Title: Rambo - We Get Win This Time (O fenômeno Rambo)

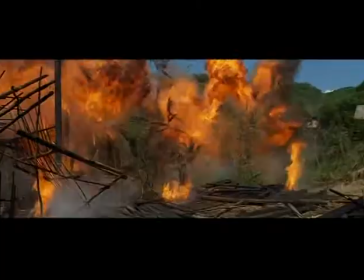(12:22)
So I don't know how many huts explode, but they probably only had five on the set and ten of them blow up.
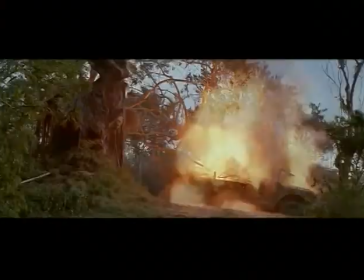(12:27)
Yeah, and we used every one. And sometimes we'd use them twice. Yeah, we'd flop them and blow it up again.
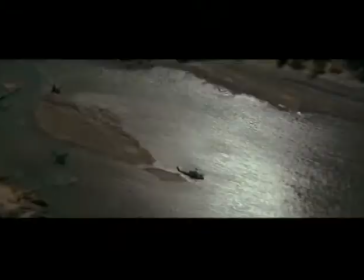(12:35)
And I also was a strong believer that you just don't fly helicopter, you fly helicopters low, which is much more powerful because they give it strength and speed.
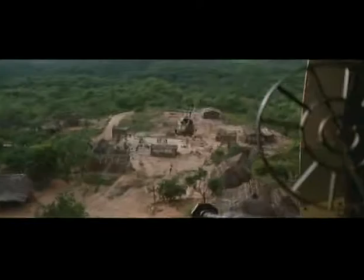(12:44)
But also flying over villages, seeing human beings and things happening to them.
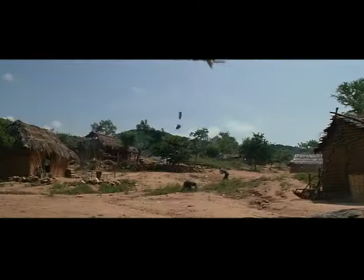(12:49)
Actually one scene, one of the pieces we had fixed on the plane, on the helicopter, broke down and fell and I said leave it alone, it looks like a, like an explosive, you know.
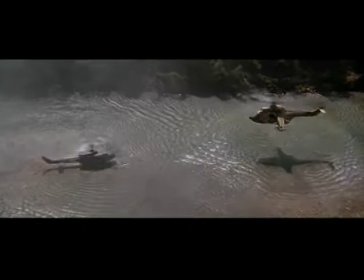(13:01)
I wanted to make it like a Western in the air, like a duel, you see at the end when they come facing each other, it's like a duel.
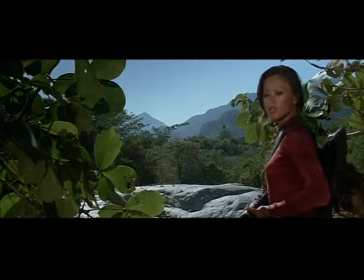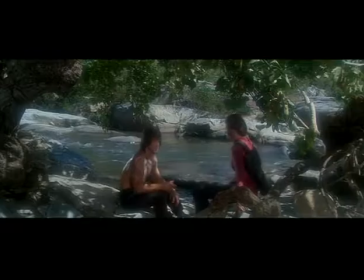(13:14) We safe for now.
Stallone, he wrote this little, like a small love story, which I think makes him much more vulnerable.
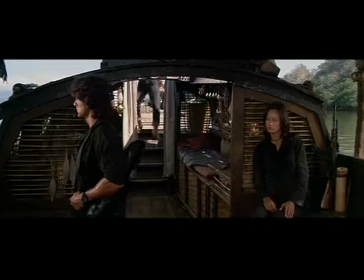(13:25)
And that's very important. My character, Ko Bao, she only sees the vulnerability.
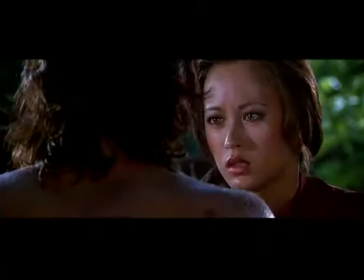(13:31)
And that's what moves her and touches her.
Can you take me with you?
I really fought to keep a kiss in there because I felt that my character should have a possibility of what could happen between them,
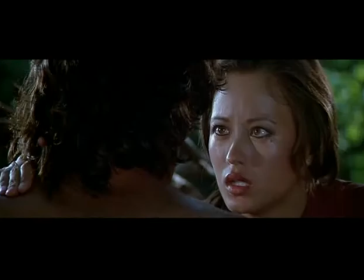(13:49)
of some sense of a dream that was in the making. And there's a potential of something really true there, a potential romance, which, of course, is nipped in the bud. And then, in a similar way to the first picture, that causes Rambo to snap. There was one unintentional laugh that we ended up cutting out of the picture.
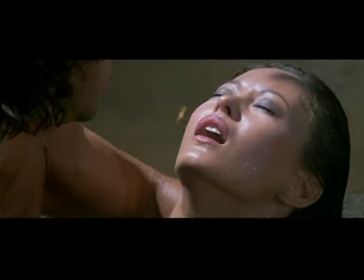(14:10)
Rambo is holding her in his arms. She's dead.
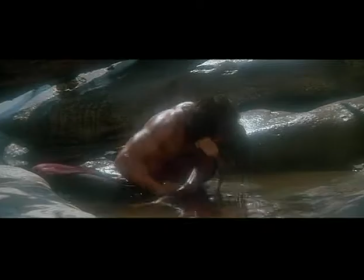(14:14)
Or she just... she dies in his arms. and then he let out this scream, No! And the camera popped out wider, wider, wider and the no echoed across the land and the audience went wild. They started laughing hysterically and Mark and I looked at each other and said, That comes out. This is why we have previews.
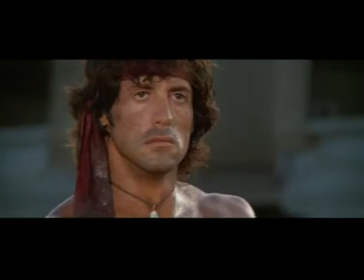(14:35)
Towards the end of the picture, Rambo had a little speech. The question that Troutman asked him is, What do you want, John? There were a number, quite a few takes.
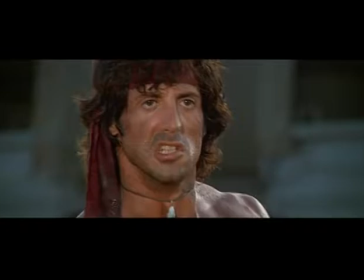(14:44)
I mean, there might have been 12 takes on it And then what had happened is that Sly answered this little monologue in very different ways, in very different emotional ways.
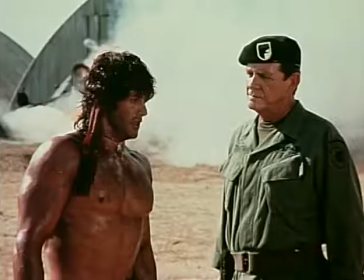(14:53)
So you could play it any way you wanted, from being very vulnerable and breaking down into tears to being very powerful and holding in his emotions,
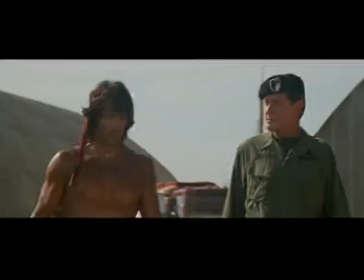(15:01)
but actually being more angry towards the fact that the POWs weren't acknowledged and cared about.
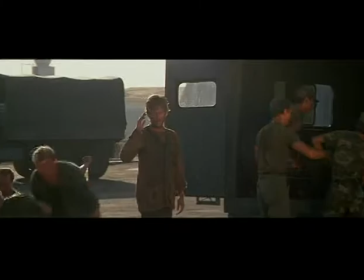(15:07)
And we went through a great deal of back and forth on which take was actually the most effective. And Sly came in, and we were able to whittle it down and go back and forth until we found something that everyone was happy with.
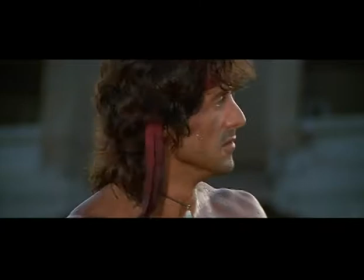(15:18)
And Sly had very strong opinions about that.
I want what they want.
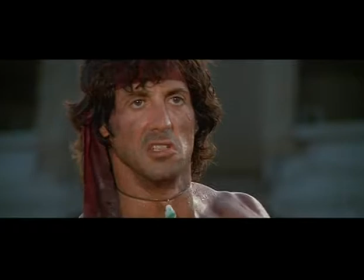(15:26) And every other guy who came over here and spilt his guts and gave everything he had
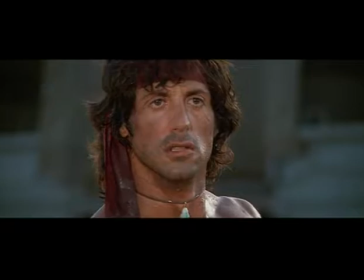(15:34) once for our country to love us as much as we love it.
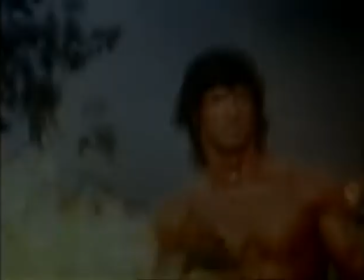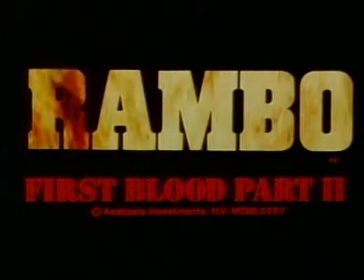(15:48) Sylvester Stallone is back as Rambo, First Blood, Part 2.
The premiere, Rambo 2, Hollywood Boulevard. I don't remember whether I got to ride in a limo or not.
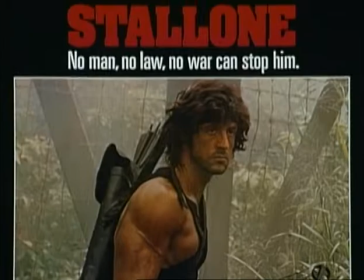(16:01)
I hope I did. We went in and instant, instant hit. And everything, the movie, flowing and people were yelling and cheering and whatnot. It was frightening. The theaters were packed. They were big lines. And we went around to the different theaters in town. They were still going nuts. And I began getting phone calls from strangers saying to me, I just saw the movie and I had to talk to somebody and I know you wrote the book and isn't it great? It's just such a wonderful... I mean, the adrenaline level was high.